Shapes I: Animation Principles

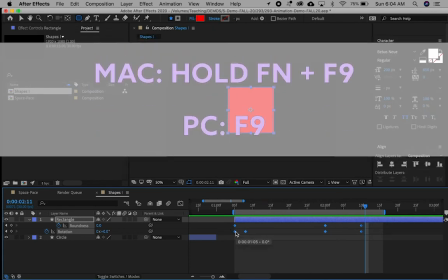And then I'm going to use function F9 on my Mac to just easily hotkey command them into beziers.
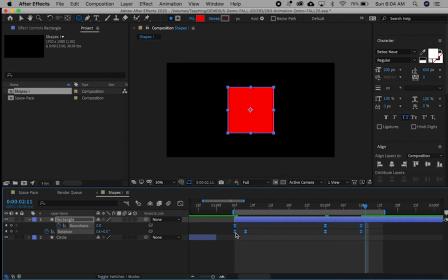So that's a new way to do it. You could also still control click, keyframe assistant, easy ease if you'd like, but I like hotkeys. So it's function F9 on a Mac. And I'm looking at this, and the animation is, the secondary animation is that rotation.
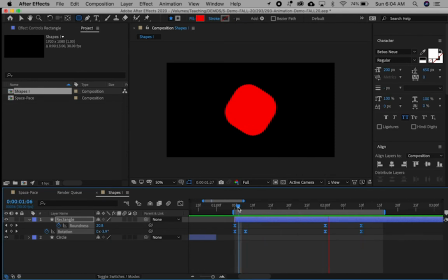If I want this to feel a little less robotic, let's take that secondary animation. And I'm going to move these keyframes around a little bit so they're not right on top of one another, so that there's an independence to the action.
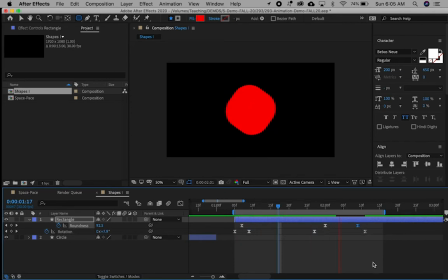Now I'm just going to preview that. Now it has a little more life, right? It kind of bounces a little more because my keyframes aren't right on top of one another.
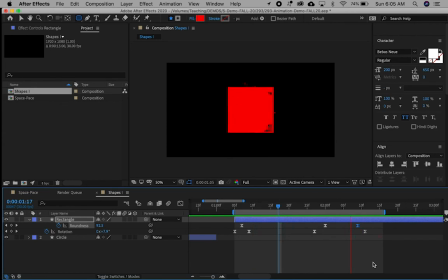Little tip is to move your keyframes off of one another if you have a secondary animation like slow in, slow out, or this little anticipation. To really help make it feel less robotic. Now let's add a third element to this. Add in some squash and stretch.
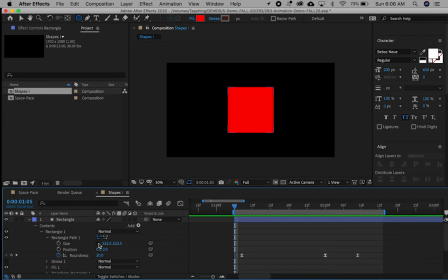So you remember that's kind of like the vertical and horizontal outlines of the shape, how they transform. So maybe as it goes this way,
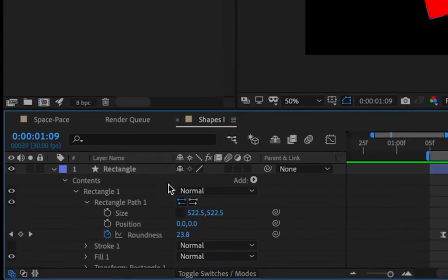let's actually hit the keyframes again. I'll hit size with this unlocked here.
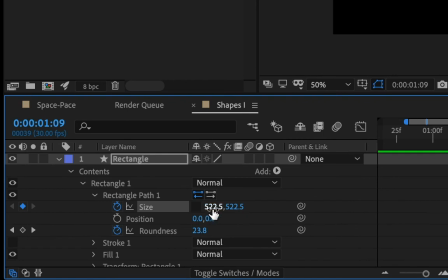Very important, because you don't want to proportionally alter the size. You don't want it just to shrink and grow like the other one did. You want to control the X and the Y axes independently. So I'm going to hit U on my keyboard.
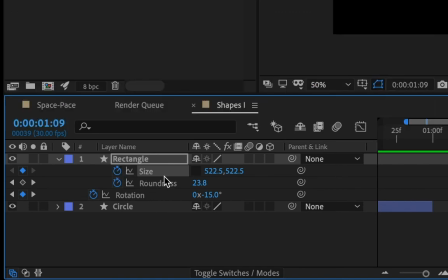So now I've got size and roundness that are in the contents stack and then the layer line rotation.
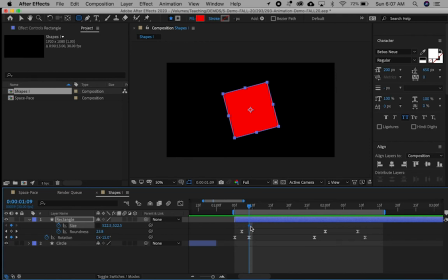But here I'm just going to make sure that this, so we'll start proportionately. So I'll start 1 there at the beginning, and then maybe it'll kind of
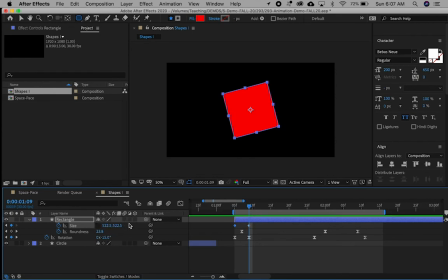see what this looks like. That's the, actually, let's have it grow vertically, right? So now I get this kind of thing, and then it's going to spin.
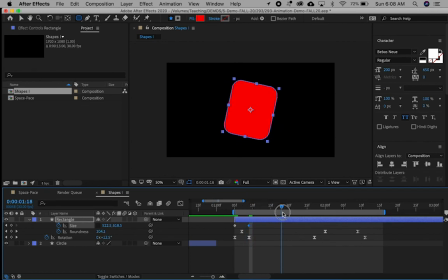So it kind of grew in anticipation, and let's have it shrink to there. Why not?
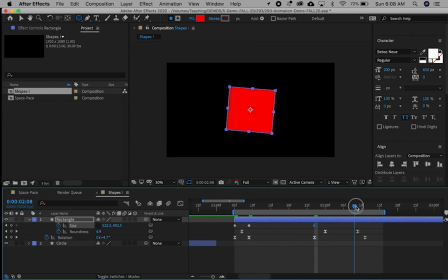And then let's have it get a little wider. Here.
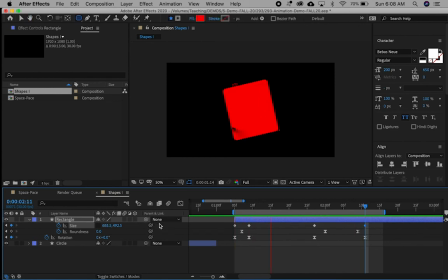So let's preview that. So now I've got another element, another principle of animation applied. Squash and stretch. Let's make these easy ease keyframes, function F9.
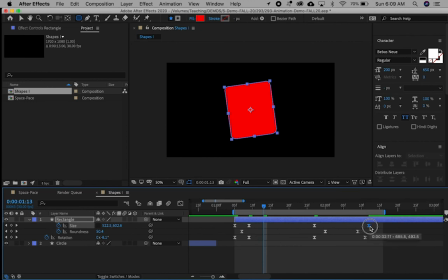And I could just offset these a little bit.
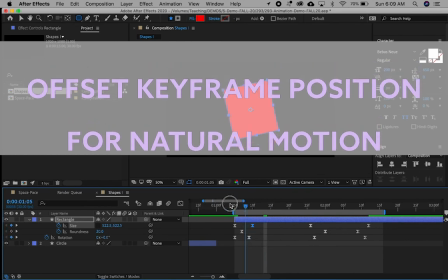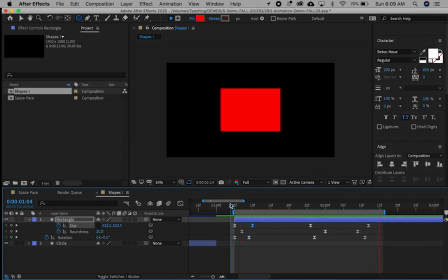Beautiful. One thing I might want to do is look at my rotation under the graph editor.
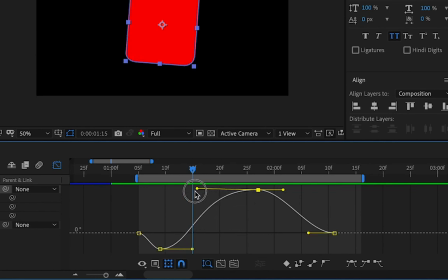So I select it, and I'm just going to pull these handles out even more, because that'll benefit from being a little exaggerated. So just pulling the curves out a little bit, so stretching those out.
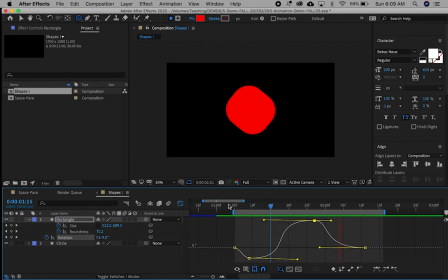So now I've got my shape where I'm altering the roundness of it, the roundness of the corners. I've applied a layer line rotation. The Bezier handles have stretched out with the graph editor. And I've got a squash and stretch applied by altering the size independently.